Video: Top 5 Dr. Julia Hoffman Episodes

Then she goes back to pretending to care and politely asks Dr. Woodard to leave the room.
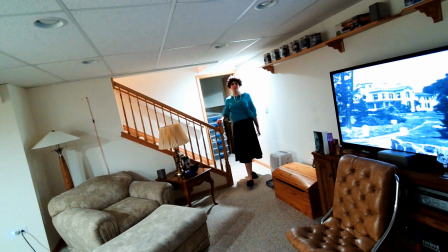DON'T SAY ANOTHER WORD! What you must remember, you must remember in the proper order.
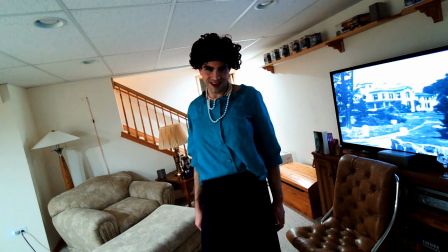Otherwise you could go back to the way you were when you were found. Now tell me, Maggie, what it is you really actually remember?
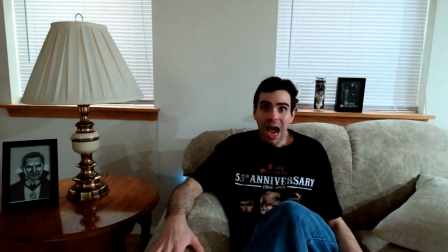I remember everything. I remember a cemetery. I remember being put in a coffin and being locked in a room.
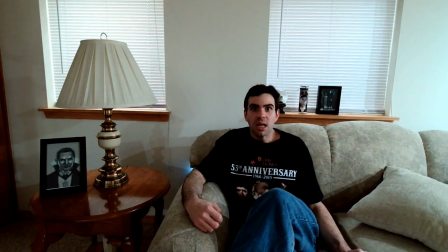Now who was it that held you prisoner? It was Barnabas Collins. Are you quite sure?
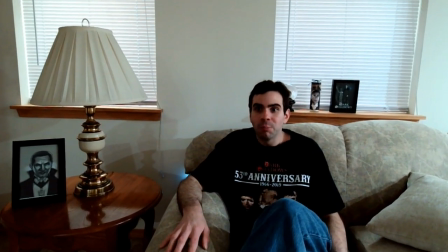I'm positive. It was horrible, almost beyond belief. He's some kind of a creature from the world of the dead.
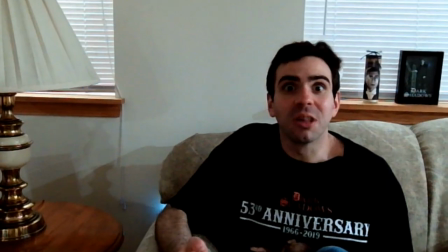He's not alive! Do you believe me? I believe everything you say.
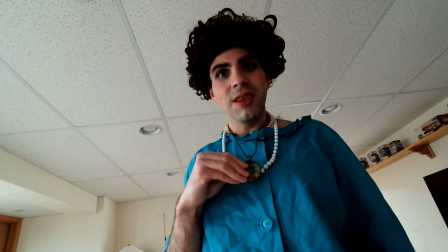Now we must bring you back to normalcy, to the good life you had before all of this happened. And the first thing we must do is stabilize your memory. That's right.
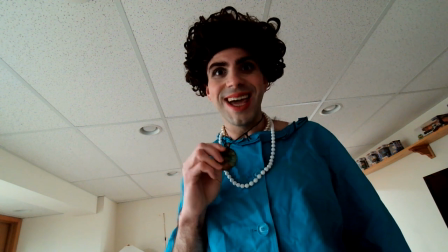Keep looking at it. And listen to my voice.
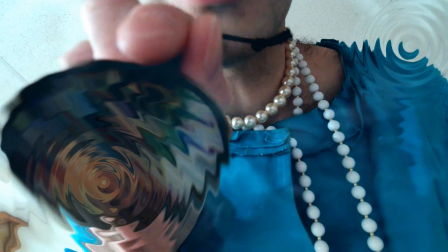Don't listen to anything else, because within my voice, you will find everything you've been seeking.
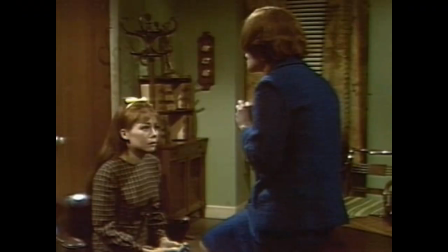Everything.
You could tell by the blasé tone in her voice that she's no longer interested in Maggie.
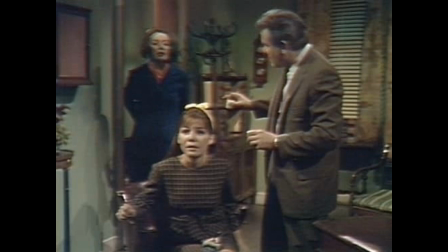And while Dr. Warder is trying to figure out what happened, she gives this unforgettable sly smile.
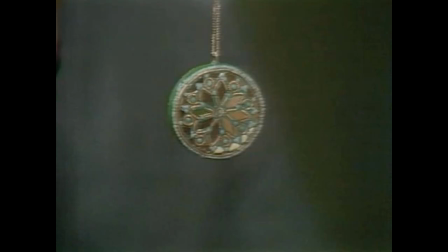This episode also introduces us to Julia's signature medallion.
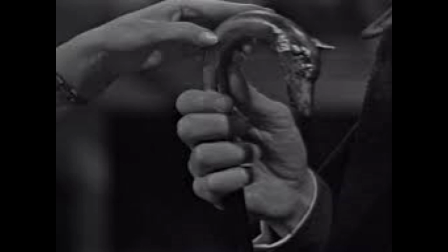And like Barnabas' cane, it's an extension of her personality, glamorous yet mysterious.
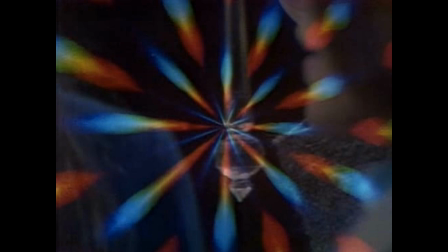Later on, the hypnosis scenes will become more elaborate,
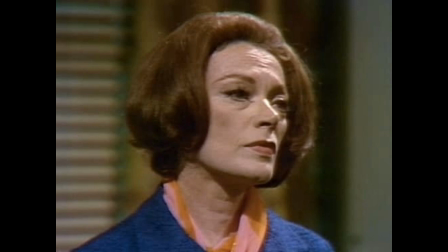but there's something so real and so eerie about how she just casually pulls it out from under her jacket.
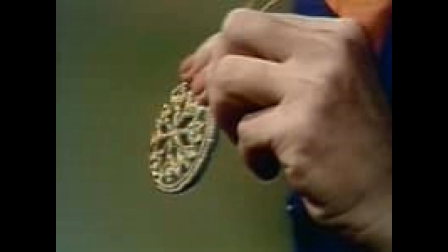And it cracks Maggie's attention with it just enough to manipulate her mind.
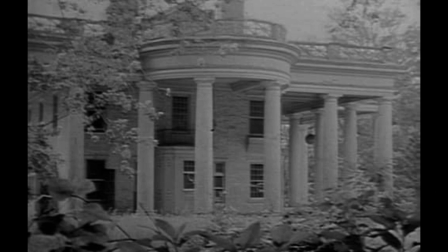Number 2, Episode 290 After seeing him in his coffin,
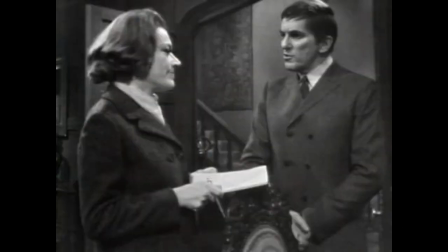Julia concludes that Barnabas is a vampire. While they're discussing the Collins family history, she implies that she knows it.
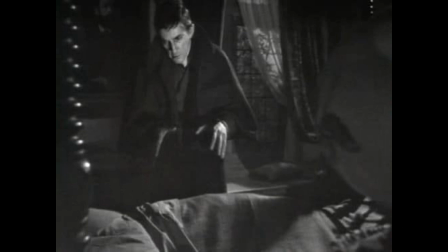Later Barnabas goes to her bedroom to kill her, but Julia is the one waiting for him.
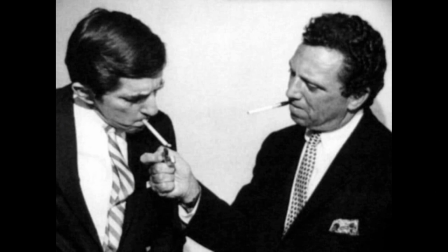Dan loved Dracula, and originally this was going to be their version of Professor Van Helsing, Dr. Julian Hoffman.
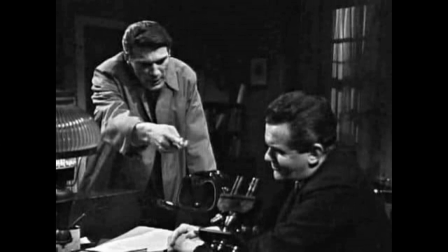Dr. Woodard even refers to this character as one of the best men in the field. But there was a typo in one of the scripts.
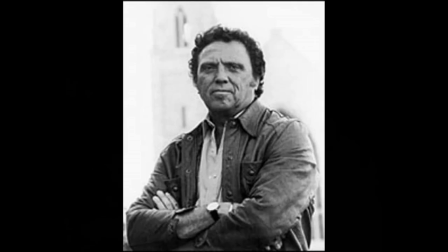And instead of Julian, it said Julia. And Dan was inspired, figured no one would remember what Woodard said, and changed the character to a woman.
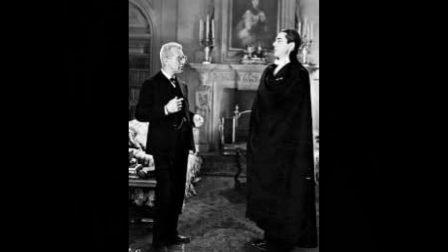In Dracula, Bela Lugosi and Edward Van Sloan will engage in these verbal battles.
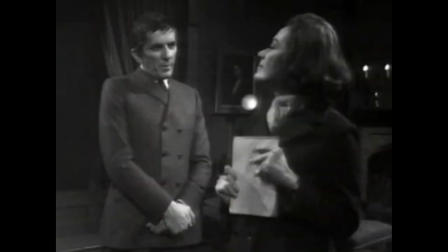But with Grayson and Jonathan, it takes on a sexual tension and a wittiness, as if they are the Cary Grant and Catherine Hepburn of horror.
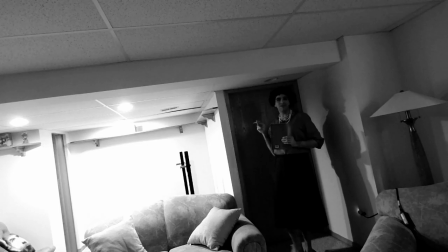Perhaps I've uncovered something you're unfamiliar with. I find Barnabas Collins, of not you of course, to be the most fascinating of all the Collinses.
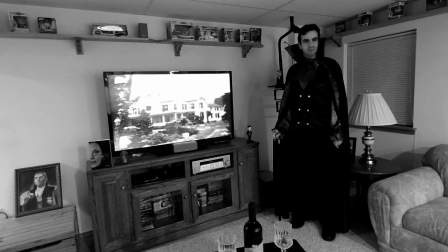How can you? He went to England when he was very young and died there almost obscurely.
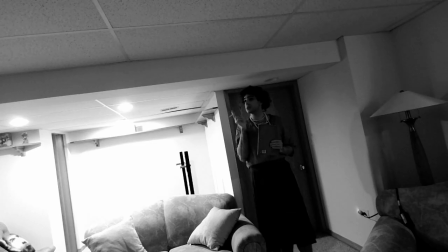Or so the story goes. You mean you've uncovered some new facts?
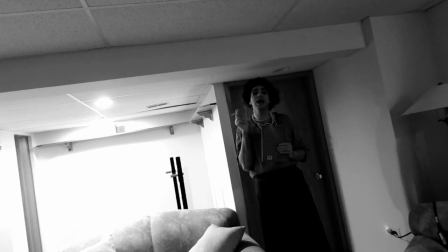I told you when I first met you. I know a great deal about a great many things.
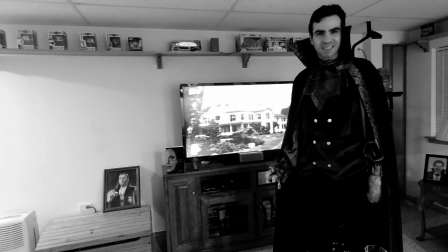I can't believe you found out anything truly startling. Maybe I have, and maybe I haven't.
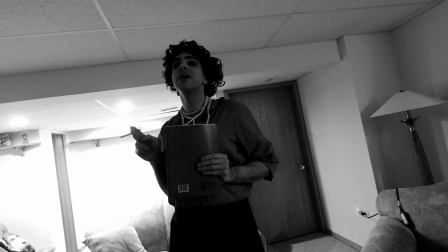May I ask what you have discovered? If you remember at the time, I offered you an exchange of information. I would tell you everything I know, and you would tell me everything you know. You refused.
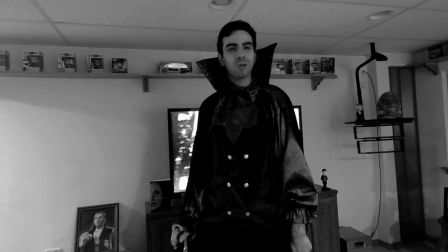If you are willing, perhaps we could talk tomorrow, at my place.
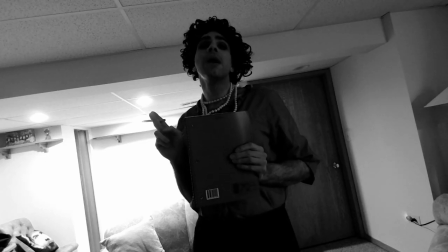I would like that very much. Shall we say, tomorrow morning? I'm afraid that wouldn't be convenient. Oh, well, tomorrow afternoon, then. I won't be available until the evening.
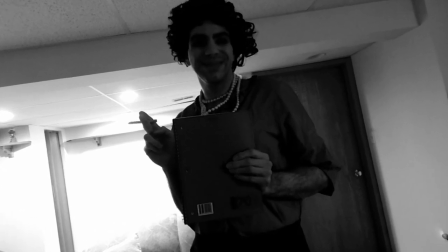I understand. Completely.
As a vampire, Barnabas is all-powerful. But with Grace in plainer, so is Julia.